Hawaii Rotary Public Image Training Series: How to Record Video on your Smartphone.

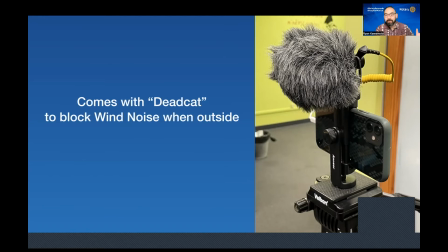4:08 And what that is it blocks the noise, the wind noise, with the rustling, blowing wind when it's coming at you outside. So very useful, especially when you're doing your outdoor service projects. And it comes with this microphone.
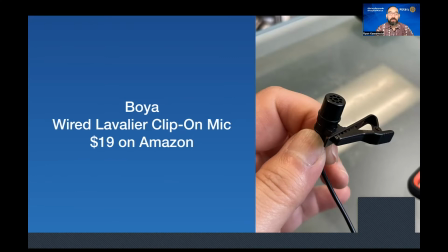4:23 Let's say you're doing some interviews, or you're doing a sit-down interview, or just getting a couple of statements from people. Well, another thing that you can do is you can use like a wired lavalier clip-on microphone. You've seen these before on the news or at lectures, and you can get one for about $19 on Amazon. This particular one is from Boya.
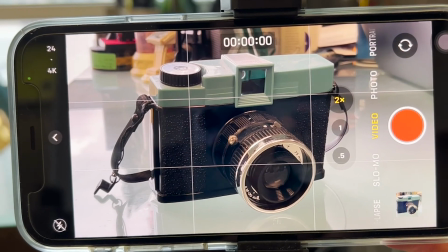4:46 Of course, this may seem really basic, but do remember to hit the red record button.
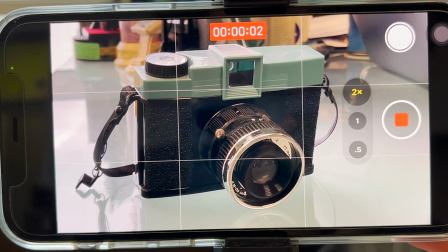4:51 It's usually the red round circle. And of course, make sure you're in video mode.
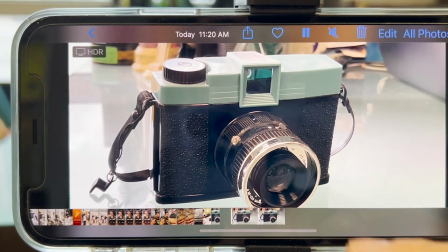4:59 One tip I always like to tell people when they're out there recording video, no matter what it is,
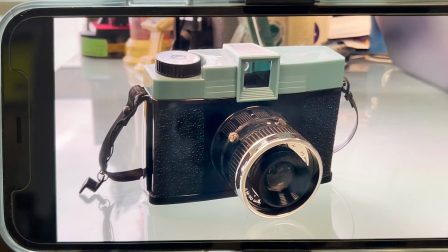5:05 what you're doing it for, even if it's a rotary or not, is to always double check that you recorded what you think you recorded,
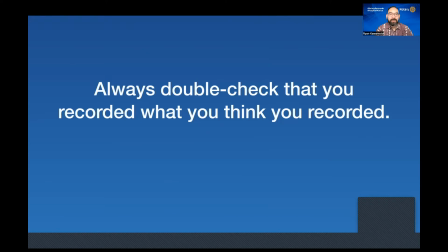5:11 because it's so easy to not press that little red button or to think that you pressed that red button to record. So always check to make sure that you record what you think you recorded. I'm going to emphasize that.
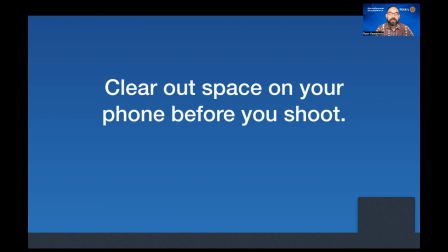5:26 Another thing that can often get frustrating, especially if you're going to be using your smartphone to record video of a service project or event, is you might want to make sure that you have space on your phone. A lot of us fill it up with music, or we don't necessarily have the biggest storage space on your phone,
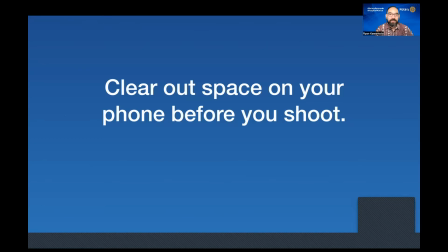5:45 and you fill it up with stuff from 5 years ago, and you run out of space when you're recording vital video. So just kind of go and make sure that you have space on your phone. Very important. And throw away all that stuff you don't need.
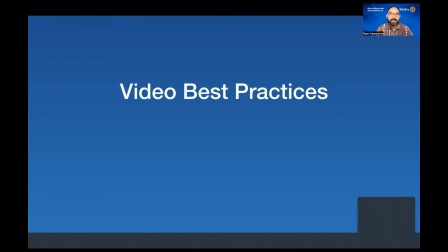6:01 Okay, let's go over some best video practices for recording video on your smartphone.
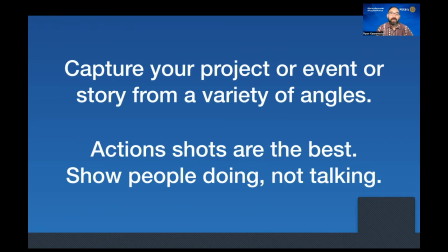6:08 Now, one of the things that I always like to tell people who are learning how to shoot video is to capture your project or event or story from a variety of angles. Just don't put the camera here for the entire time and just get one angle and one type of shot. And I'm going to go over what those types of shots are.
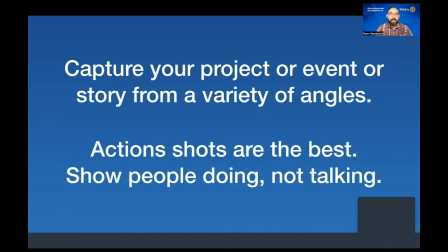6:27 Now, whenever you're at a project or event and you're trying to capture it, I always say action shots are the best. Show people doing, not talking. I mean, we're people of action, right? So let's show us doing things, not just people standing around and waiting for the event to start or socializing after the event, which is great.
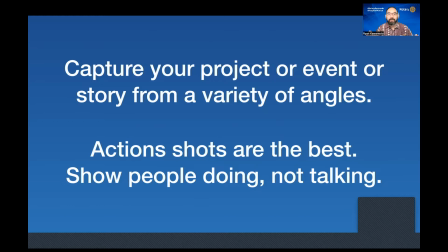6:47 You want to actually get those action shots. Get in there, people digging the dirt, doing the work, working with the kids, all those sort of fun things.
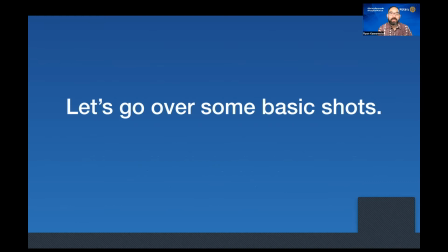6:58 So here are some of those basic shots that will really help you. And you really need to get all of these different types of shots when you're recording something. So keep this in mind. Now, first off, we all know this one.
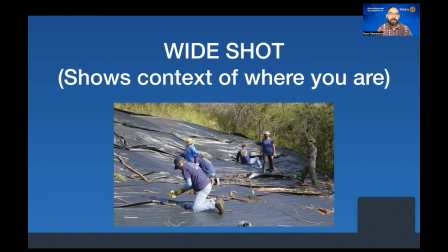7:10 This is the wide shot, or sometimes called the establishing shot. And we definitely always need to get a couple of these because it shows the context of where you are, right? So in this particular example, you can see we're doing a service project, and it's some kind of planting project.
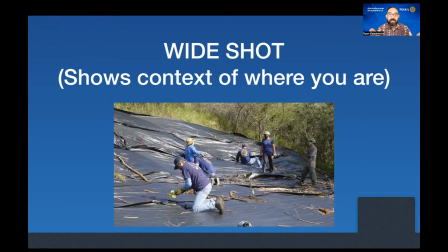7:26 And because we're able to do the wide shot like this, we can see, oh, it's a group of people working on this project. And we can kind of see like, hey, it's in some sort of forest or marsh area, and we can see they're all doing something on the plastic. So you definitely need to get some wide shots, shows the context of where you are.
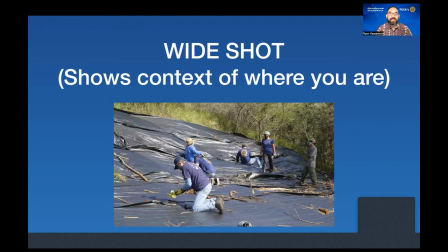7:44 But you can't have a video that's only wide shots because that does not work. You need to get a variety of shots. And here's the next one you should get. Okay, the next one is like a medium shot.
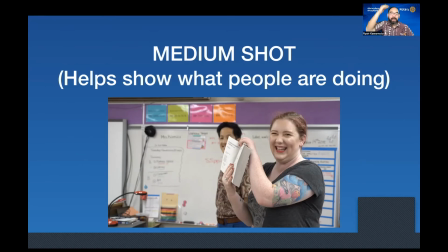7:57 And generally it's defined as, a head to waist type of shot. Here you can see a little bit more about what people are doing. You can capture a little bit more of the expressions of people, which are very, very important. And you still get a context of where people are,
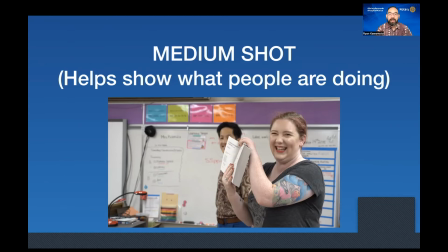8:11 but you can get in there a little closer and kind of see really what's going on in some of the finer details. So very important to get the medium shot.
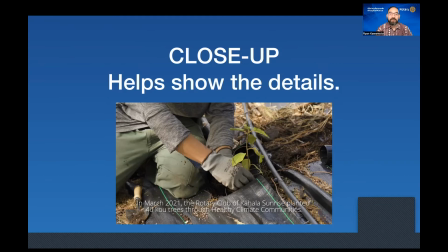8:20 Now, you must always, always, always get a close-up. This really helps show the details. Here's an example of someone planting a seedling in the ground, right? And it works very, very effectively as a close-up.
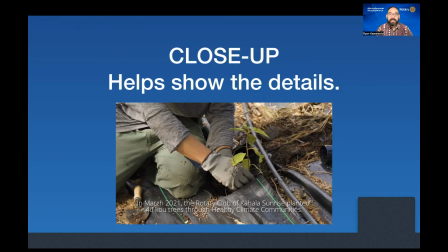8:34 If someone is doing a physical activity, I always say, always show hands and the close-up of the hands doing that activity. But likewise, you need to get this type of close-up too. Close-up of a face.
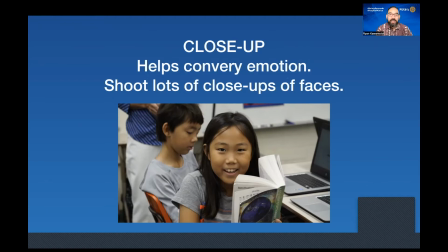8:49 And you should always get close-up of faces. It conveys emotion, and it really, really helps tell that story of what's going on. Especially, get those smiles, get those people working, especially when you're doing things with kids like this. I mean, look at that, look at that. It says a whole lot just by getting that close-up.
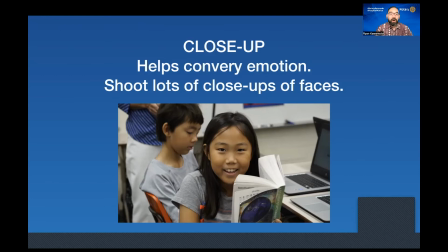9:08 Sometimes you can't always capture this in a wide shot or a medium shot. So I always say, always get close-up of faces and get lots and lots of close-ups of faces.
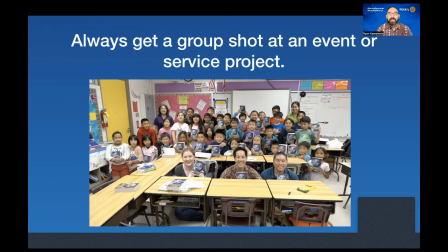9:19 And one thing I always like to say is always get a group shot at an event or a service project. I mean, that's really cool to see everybody that participated, all the partners in the project, everybody that was there.
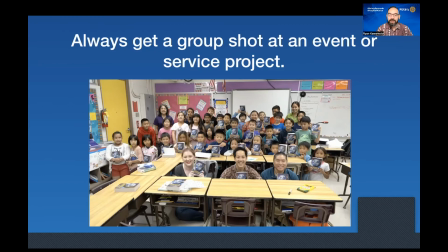9:32 Only takes 2 minutes to do it. Always get a group shot. It's always a great thing to end with or start with.
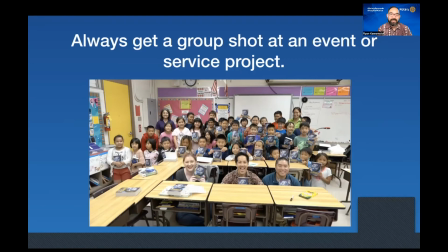9:47 It's even cool if you get some audio in there too, instead of just doing a still, have them say something, right? Isn't that great? Another thing you can do when you're at an event
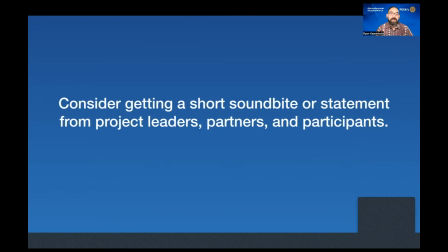9:58 or service project is, consider getting a short soundbite or statement from the project leaders, the partners, and the participants. I'm going to cover this topic in a future video, but just throwing it out there for you right now as something to think about.
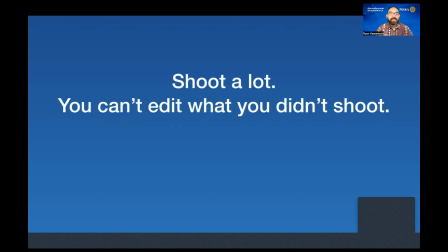10:15 Also, hey, it's okay to shoot a lot. As a professional, one of my editor friends has always told me over the years, you can't edit what you didn't shoot. So always go ahead, record more than you need so that you have stuff you can work with later.
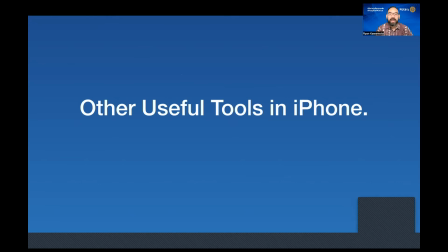10:34 Okay, I'm going to show you some of the other useful tools you can use, and this is for the iPhone, but they also have these types of tools in other platforms as well, other types of smartphones. So I'm just going to show you the one for the iPhone because that's very, very common, but you can find these in other phones.
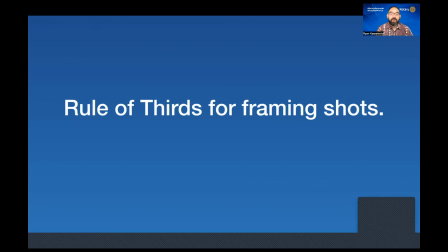10:50 Okay, the first is a tip for the rule of thirds for framing shots, and this is how to make more interesting compositions. This is a little secret in photography and videography. How can you get your shot to look a little bit more interesting, especially when it's people?
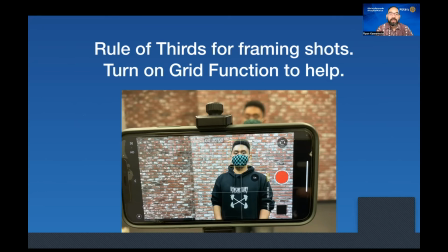11:06 Okay, so one of the things that you can do is you turn on this grid, and you can see here there's a grid. See, there's 2 lines going horizontally and 2 lines going vertically, right? See, and generally the way of the rule of thirds and how it works is if you place objects along the intersection of those lines,
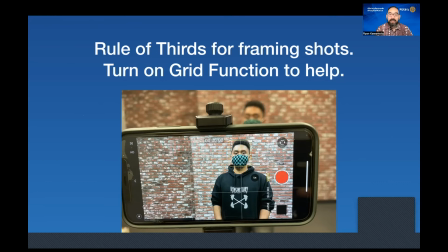11:24 such as my talent here in this video shot, you can see it actually makes for a much more interesting composition. So you could put them on the right third, which is where I have them, or you could put them on the left third. And that would actually make a more interesting composition. So just a little something, because you don't always have to do shots that are dead center.
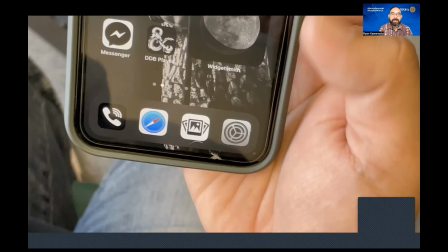11:48 Let me show you how to turn that on. So here's a little example.
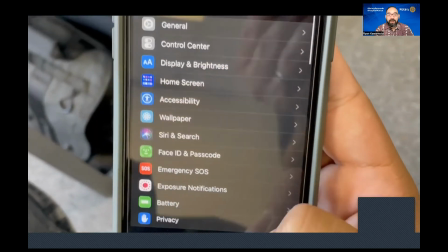11:52 You go into your settings, scroll down, scroll down, scroll down, down, down.
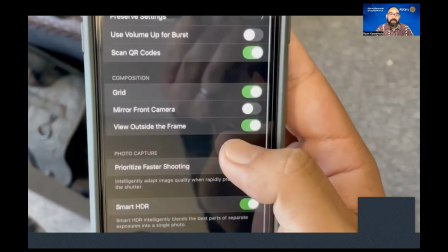11:59 Yep, keep going. Go to camera. Okay, scroll down a little bit and see the grid, composition grid.
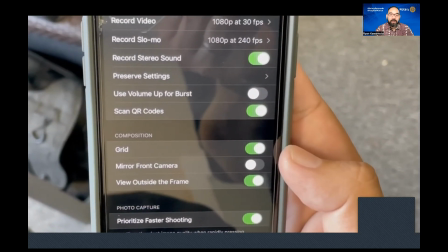12:07 Turn that on, and that'll turn on the grid lines for you to give you a useful guide to help you out.
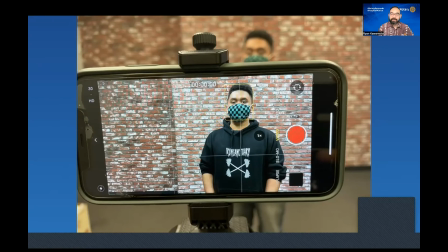12:15 Okay, and you can see right here, rule of thirds in action. See, rule of thirds in action.
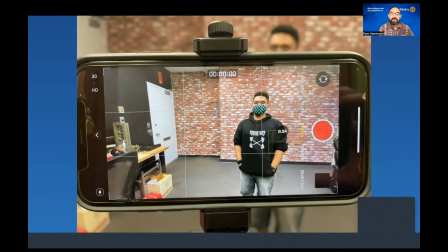12:23 See, I've placed my subject on the intersection of the thirds.